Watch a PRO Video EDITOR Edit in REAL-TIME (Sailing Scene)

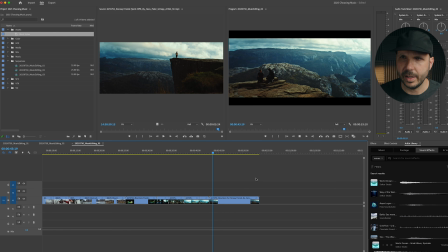1488s
Yeah, now they're quietly on the edge of this mountain. Okay, so that's our story. I like the action of his hand coming down. Gives me something. Now these shots are kind of similar.
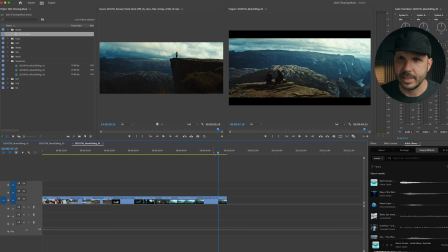1506s
these two shots. Not ideal. I wish one was wider and one was closer.
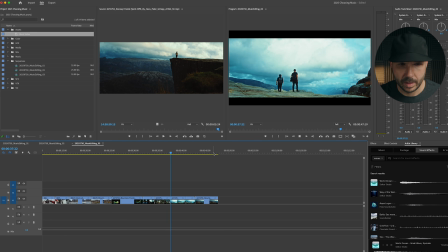1515s
We gotta get rid of that. Okay, but we quickly put together a 45-second
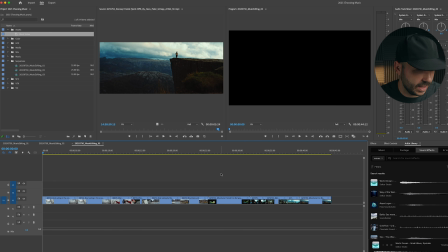1522s
sequence of shots in a very rough assembly. And we just tried to do that. Let's see, we've been at this for a little over 20 minutes. Let's watch this.
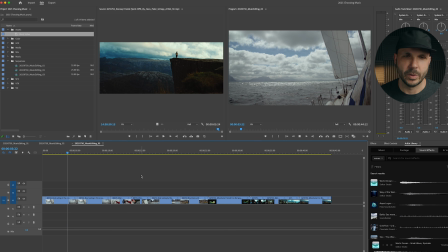1537s
Okay, that's funny.
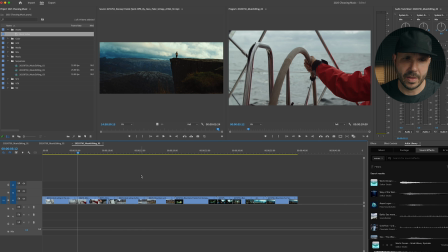1542s
I had the shot repeated. Let's try that again. All right.
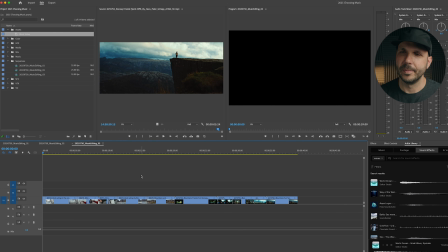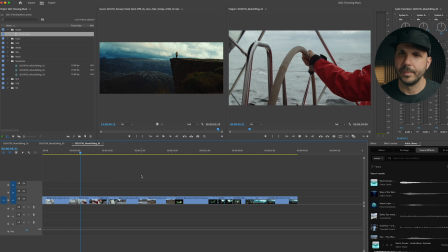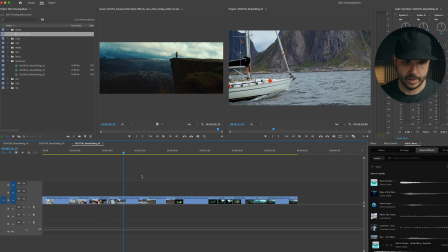1559s
Okay, I felt we were on this shot too long. My gut got the point around there, so I trimmed that. Trim. That's nice. Probably a little too long as well.
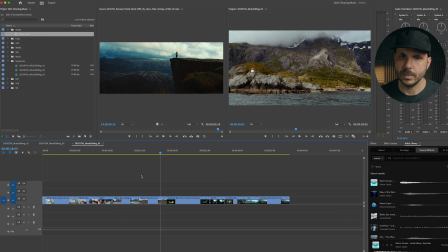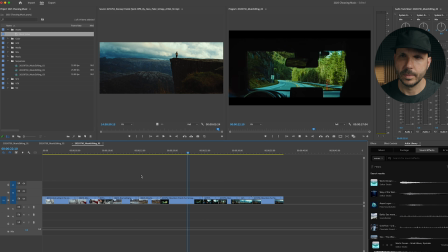Okay.
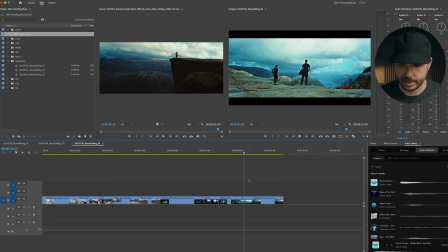1596s
I don't love this shot. It's going to go away. And then I'm going to do a lot of trimming.
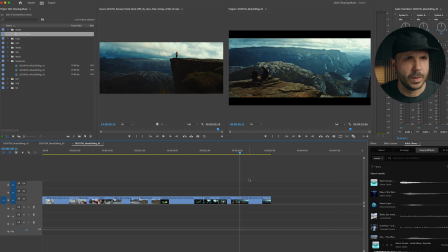1603s
I'm going to make a new sequence. Then we're just going to, I'm going to kind of trim as I go.
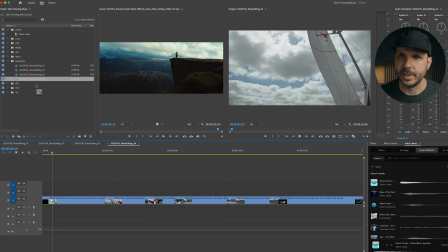1612s
So I could start in a lot later on this and still get that feeling of the tilt down.
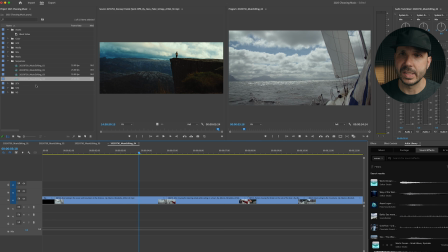1620s
I like that wave. I'm going to keep it in. I'm going to put a sound there. The sound of that shot is the wave crashing.
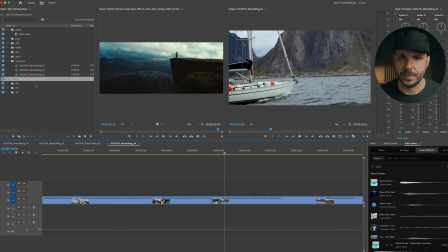1628s
I can probably get out of that even sooner. Just improving the pace here. Doing some trims. I've got hotkeys to trim where my playhead's at.
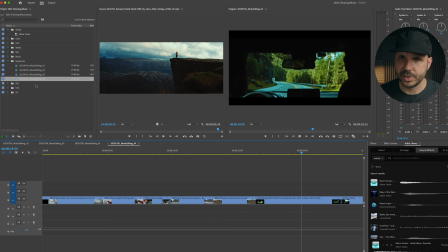1644s
I'm going to come into this shot kind of after that camera bump. Okay, let's see how this feels.
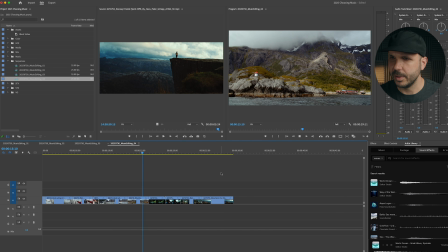1658s
Okay, we might also, just real quick,
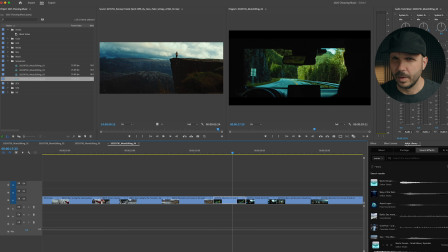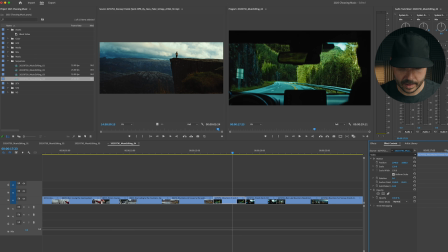1666s
punch in on this. Then we can just copy the motion, get rid of those crop lines.
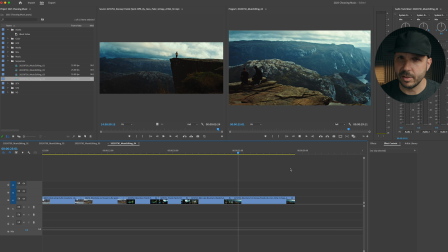1683s
There we go. Now, alternatively, instead of punching in on this to fix the aspect ratio issue,
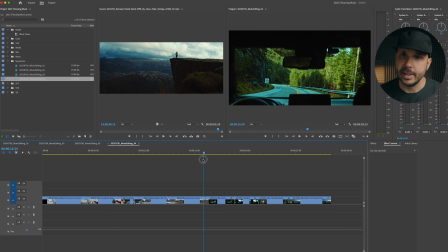1689s
one, we could just have it simply be a different aspect ratio, or we could we could add black bars to this to make it match. That might be better in the long run. But this is our little story. Okay, but a story is not complete without sound.
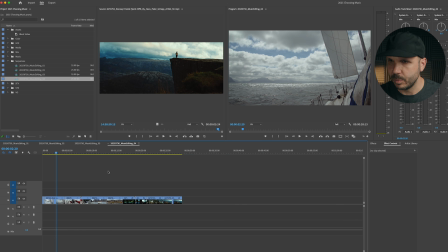1705s
So I think I'm going to put in some basic placeholder sound. I like to use Artlist.
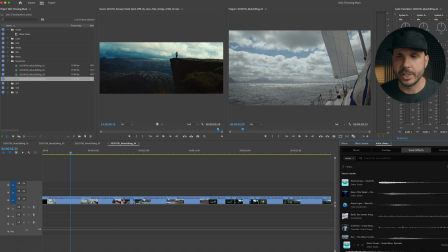1712s
There's a beautiful integration with Premiere Pro. I am not sponsored by Artlist. I've been a big power user for a long time. But the Artlist library is now in Premiere Pro. So I can audition and drag sounds right in, which is pretty cool.